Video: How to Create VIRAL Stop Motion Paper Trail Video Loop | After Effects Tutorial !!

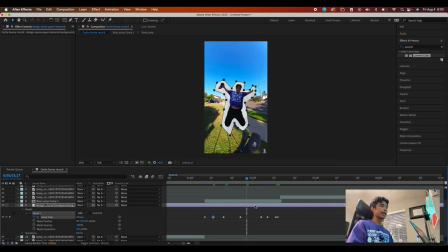there we go we have a nice little sick paper outline effect and now what we're going to do is we're simply just going to go to
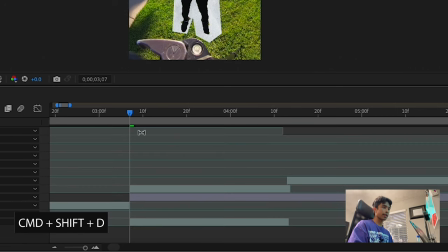the ends and i'm going to command shift d to trim off these edges right here and i'm just going to do the same for the end and
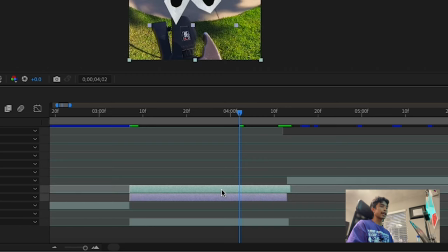now i'm going to select both the rotoscope layer and the paper effect and i'm going to right click them and I'm going to hit pre-compose I'm going to call this
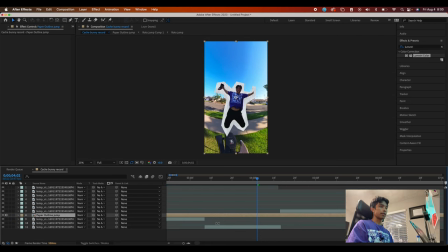paper outline jump boom there we go now I'm just going to make sure I trim the edges once again I just don't like having these edges in after effects it just really messes up my workflow and gets me confused so just try to make sure you keep your workspace
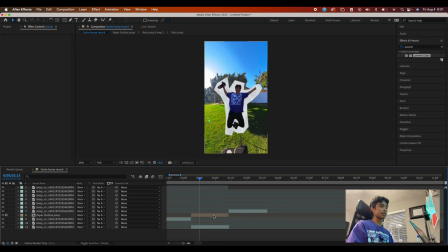organized and clean and now you can see we have this jump and it looks super sick we have a nice paper outline effect now let's of
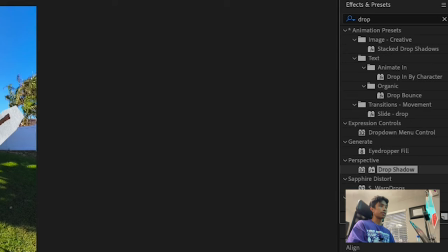course go ahead and add some drop shadow. You can't have a paper effect without some drop shadow.
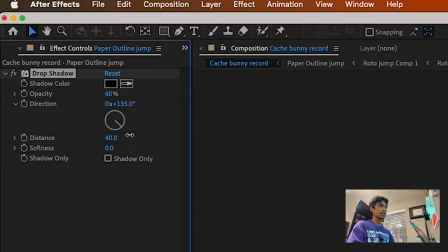So I'm just going to increase the opacity a bit and increase the distance. And then we're going to increase the softness of course as well.
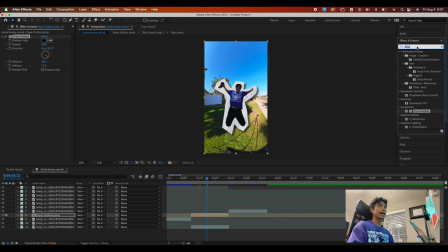And there we go. Now we have some nice shadow and it makes it feel a lot more paper-like. And then lastly, the big effect that just totally wraps this thing up is posterized time. We're going to drag search and drag posterized time to this outlined effect. And we're going to change the frame rate to 12 and the reason being so is because it adds a nice little paper stop motion
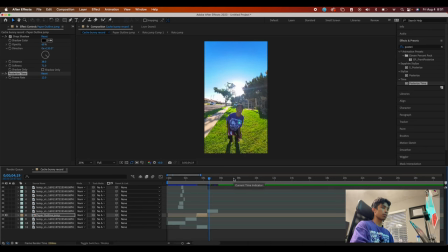feel effect to this jump and then when we land it's back in the normal original frame rate now it's time to pre-compose this whole thing and add some
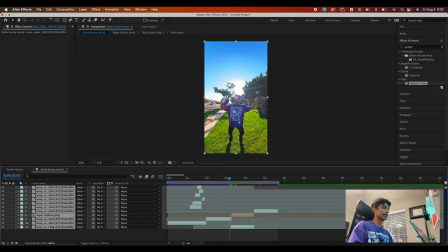camera movements sound effects and some final color grades to just wrap this thing up select everything in your timeline and we're just going to pre-compose it and call
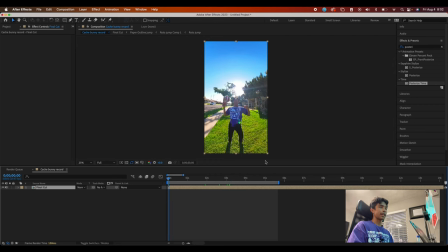this final cut voila there we go there we have it we have a nice like full clip of just everything we literally edited well the first thing we're going to do is we're gonna search and apply a transform effect right here. I honestly don't like using After Effects cameras. Call me crazy. I'm just, it's just over-complicates stuff for no reason.
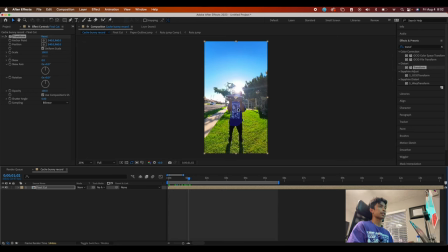What we're gonna do now is we have to hide out the fact that our character is like just changing all and cutting all these frames because we made a bunch of cuts. So what I'm gonna do is I'm going to hit a keyframe at the position and scale at the very last frame before I throw the shoe into the air.
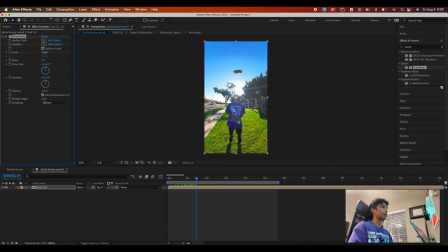And then when the shoe is all the way up into the air at the highest point, I'm going to zoom all the way in and move all the way up. So that way the camera is zoomed all the way in into the shoe. And if you play that, you can see we have this nice sick camera movement zoom in.
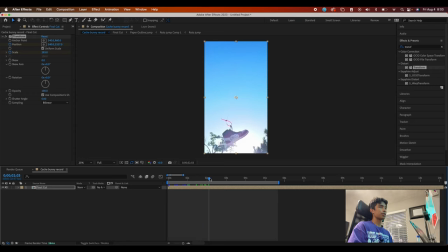And then when the shoe comes down,
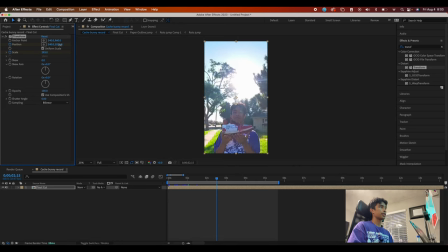I'm going to just drag the position back down so that we just follow the general overall movement of the shoe and it comes back to the original spot. So that way we have a nice little camera movement. I'm gonna hit the dropdown on transform as well, just so I can check out these keyframes going on right here.
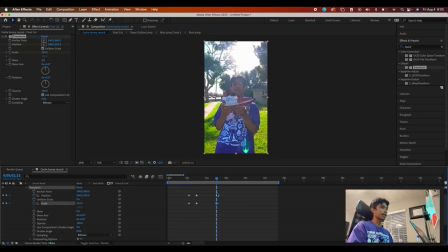And then once again, of course, I'm going to add a scale keyframe and then I'm going to zoom all the way out to the original scale and the original position as well. Right before I make that jump. When we play that out, you can see we have this nice sick camera movement and right there, there's a little inconsistency in the cut right there.
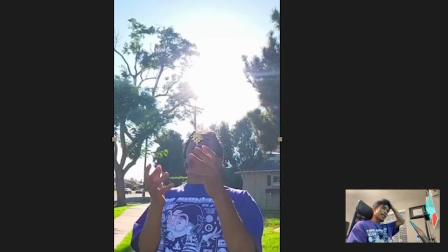As you can see, one of the shoot kind of like just doesn't match up with the frame. So that's why it's important to just make sure you match cut.
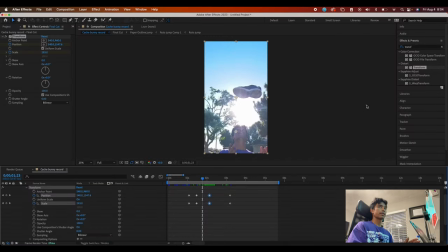But because of the timing of this tutorial, I'm just going to go ahead and fix that later. Whatever. The next thing I'm going to do is I'm going to add a radial blur over here.
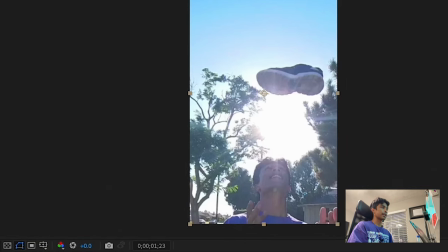I'm going to add search and apply radio blur and just again of course apply it to this pre-comp and right here at the prime
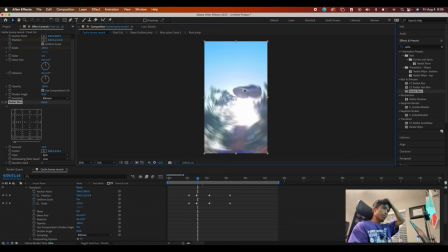spot of this the the shoe height i'm going to drag and adjust the anchor point to where the shoe is and i'm going to add a keyframe at
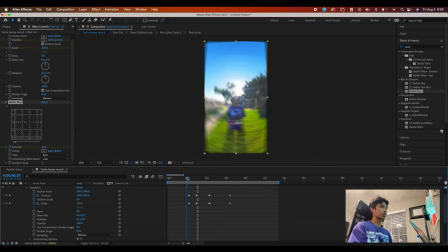the amount at 10 in the very middle of this the peak of the shoe being thrown into the air and then at the very beginning i'm going to set the keyframe back to zero and then at the very end when we catch the shoe right when we catch the shoe i'm going to
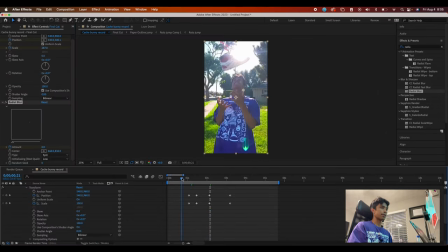set the amount of the radial blur back again to zero so that we that way we have this nice radial blur effect and it looks like we're motion tracking the shoe or whatever and lastly of course it's time to go ahead and add some camera shake before we turn into a paper person
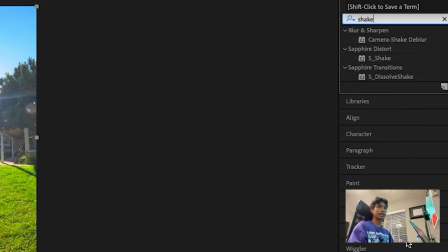so I'm going to use sapphire shake for those of you don't have sapphire shake get it it's it's like goaded I
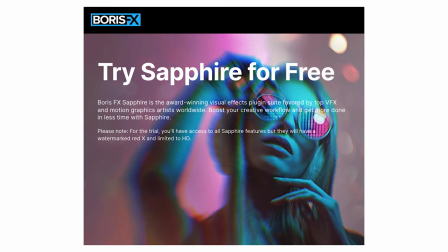don't know I don't know what else to say to you what else you could do is you could just add another adjustment layer with a transform effect and you can just mess
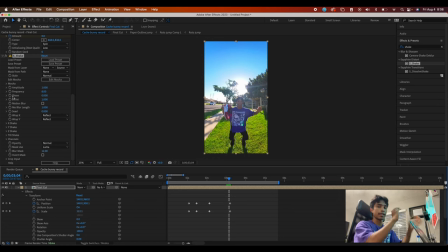around with the transform and scale so that you have like some artificial shake.
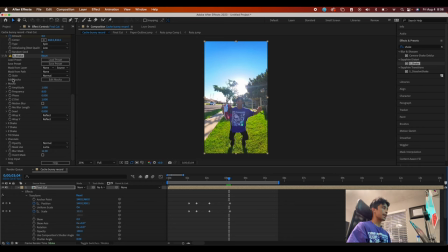But the sapphire shake really, really helpful, not essential, not required, but yeah, just really helpful.
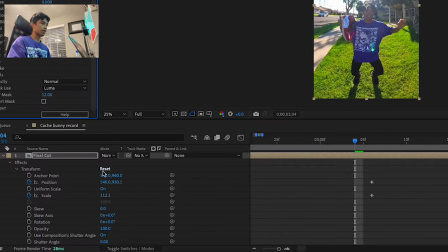So I'm just going to set the amplitude to zero, of course, right before I jump. So I'm zooming in, I'm going to hit the dropdown on the sapphire shake as well, just so I can see these keyframes. And right before I jump, I'm going to hit a keyframe at this amplitude at zero.
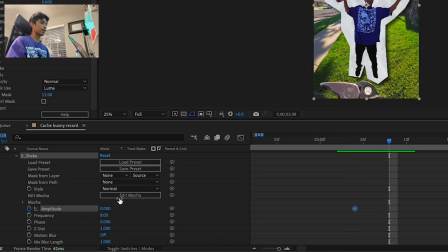And then when I jump and turn into the paper person, I'm going to change the amplitude to like 1.4. So that way we have a lot of shake going on right here. And then I'm going to go a couple frames after and change it back to zero.
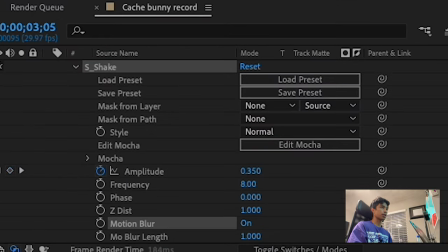Very important part. Turn on the motion blur. Turn on the motion blur. That really like wraps together the entire effect.
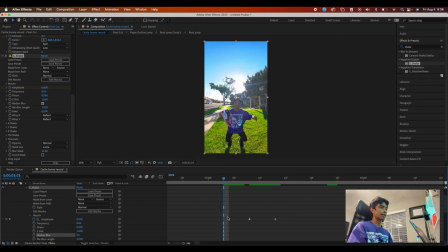And if you play that out, you can see we have this sick camera shake going on right here. I'm going to go ahead and select all these keyframes, hit command C to copy them. And then right before I turn back into a normal person, like right before I land, I'm just going to paste this shake again so that we have a nice shake that occurs before I land.
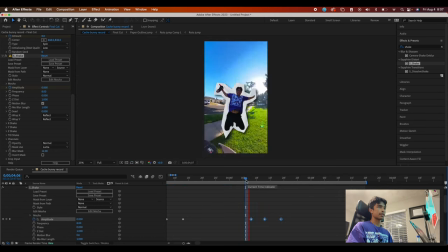And it just helps make the effect feel a little bit more seamless. And then of course I'm going to search and apply for a Lumetri color. This way I can just go ahead and add some shot like light flashes and I don't know they just overall help make everything feel a lot better and more intense.
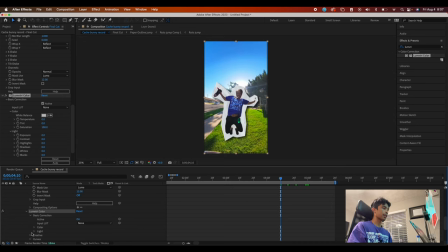So I'm just gonna hit the drop down on this Lumetri color, basic color correction, light and then I'm gonna hit a keyframe and exposure at zero. When we have all that shake going on I'm going to increase this exposure up to like two and then a couple frames after
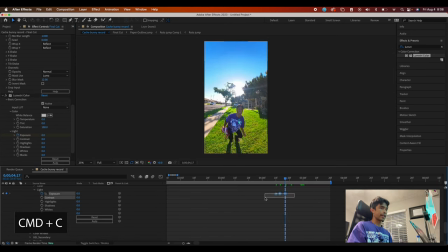and I'm going to change the exposure back down to zero and then same just like we did with the shake I'm going to hit command c and select all those key frames and then I'm just going to paste it again when I jump at the very beginning and that way it just helps make
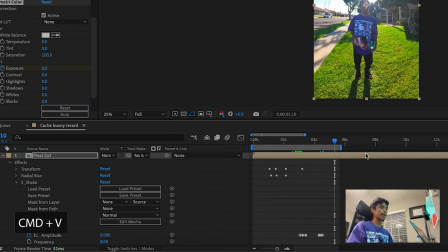things feel a little bit cooler one last thing I almost forgot I always love to do this it just helps tie things in I'm going to double click this
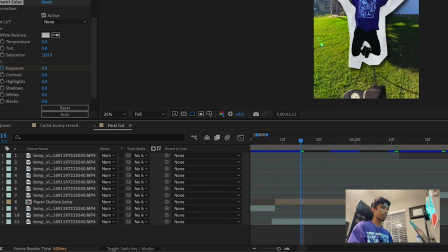and I'm I'm gonna zoom in right here to this jump right here and I'm going to add, shout out to my friend, Creative Flow.
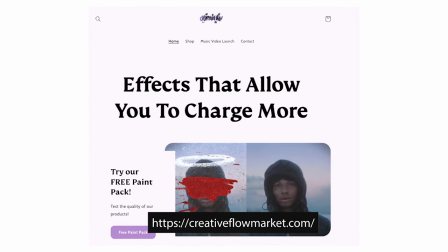He has this sick paper, like mixed media texture pack and I love to use it. It has all these crazy, insane sick paper textures.
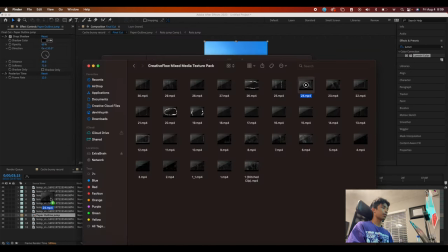So I'm just going to drag and apply one of his textures right here. Shout out to the store.
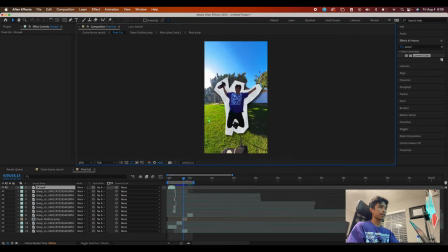If you wanna go cop this pack, you can cop it at his store at creativeflow.com, I believe. I'm just gonna drag this in.
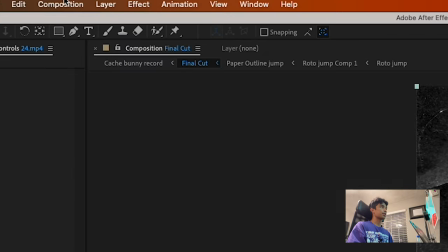I'm gonna transform it, rotate it to about 90 degrees. And then I'm going to come over here to layer, blending mode, and I'm gonna change this to screen.
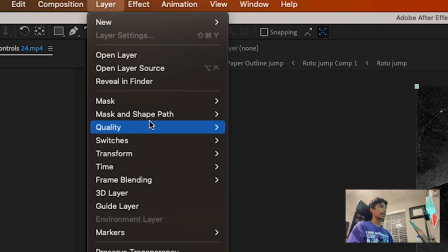No, take that back. I'm gonna hit layer and I'm gonna hit blending mode and I'm gonna change this to add.
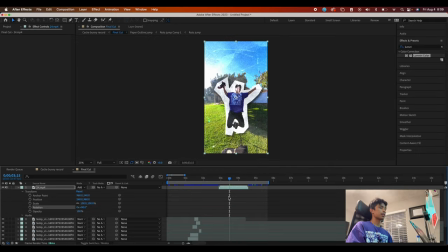There you go. Now we have some sick paper effects going on right here.
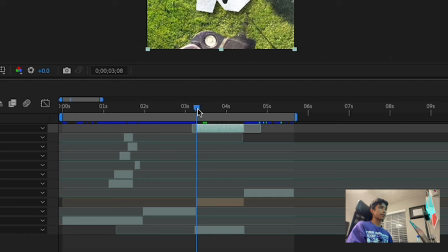I'm just gonna make sure that I drag and trim this paper effect to occur only when I'm jumping and I'm like a paper person.
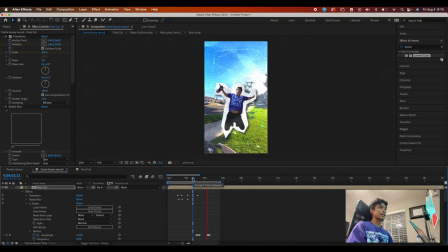That way when we have that shake, it just turns into this sick paper texture effect and then we land. And with that guys, there is the final result. Of course I recommend you going in, Adding some sound effects to really just spice this thing up. But yeah, shout out to Katie shout out to cash bunny And with that, here's the final result If you guys made it to end the video I just want to say thank you again so much for watching big shout out to Katie once again Make sure to go follow her on Instagram at the short form Queen She's posting dope content there all the time And of course if you're interested
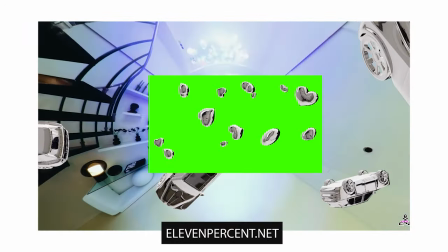in copying some of our preset packs Remember to use this promo code right here for an exclusive 40% off your first purchase 40% guys Oh, and also did I tell you that it expires in five days?
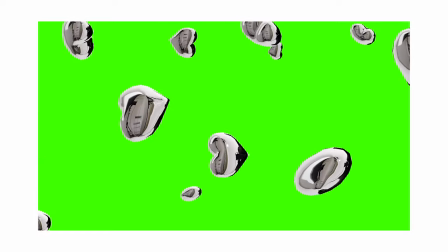yeah leave a comment below if you had any questions or concerns throughout the entirety of this tutorial and lastly of course if you're interested in earning with us and making some extra side income through our preset pack store we do have an affiliate program and you can earn up to 50% of
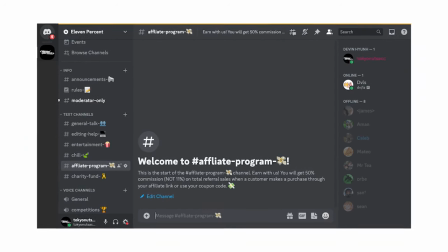your commission sales if you're interested we have more info on our discord server all links are in the description below once again thank you guys so much for watching and we'll see you guys in the next video peace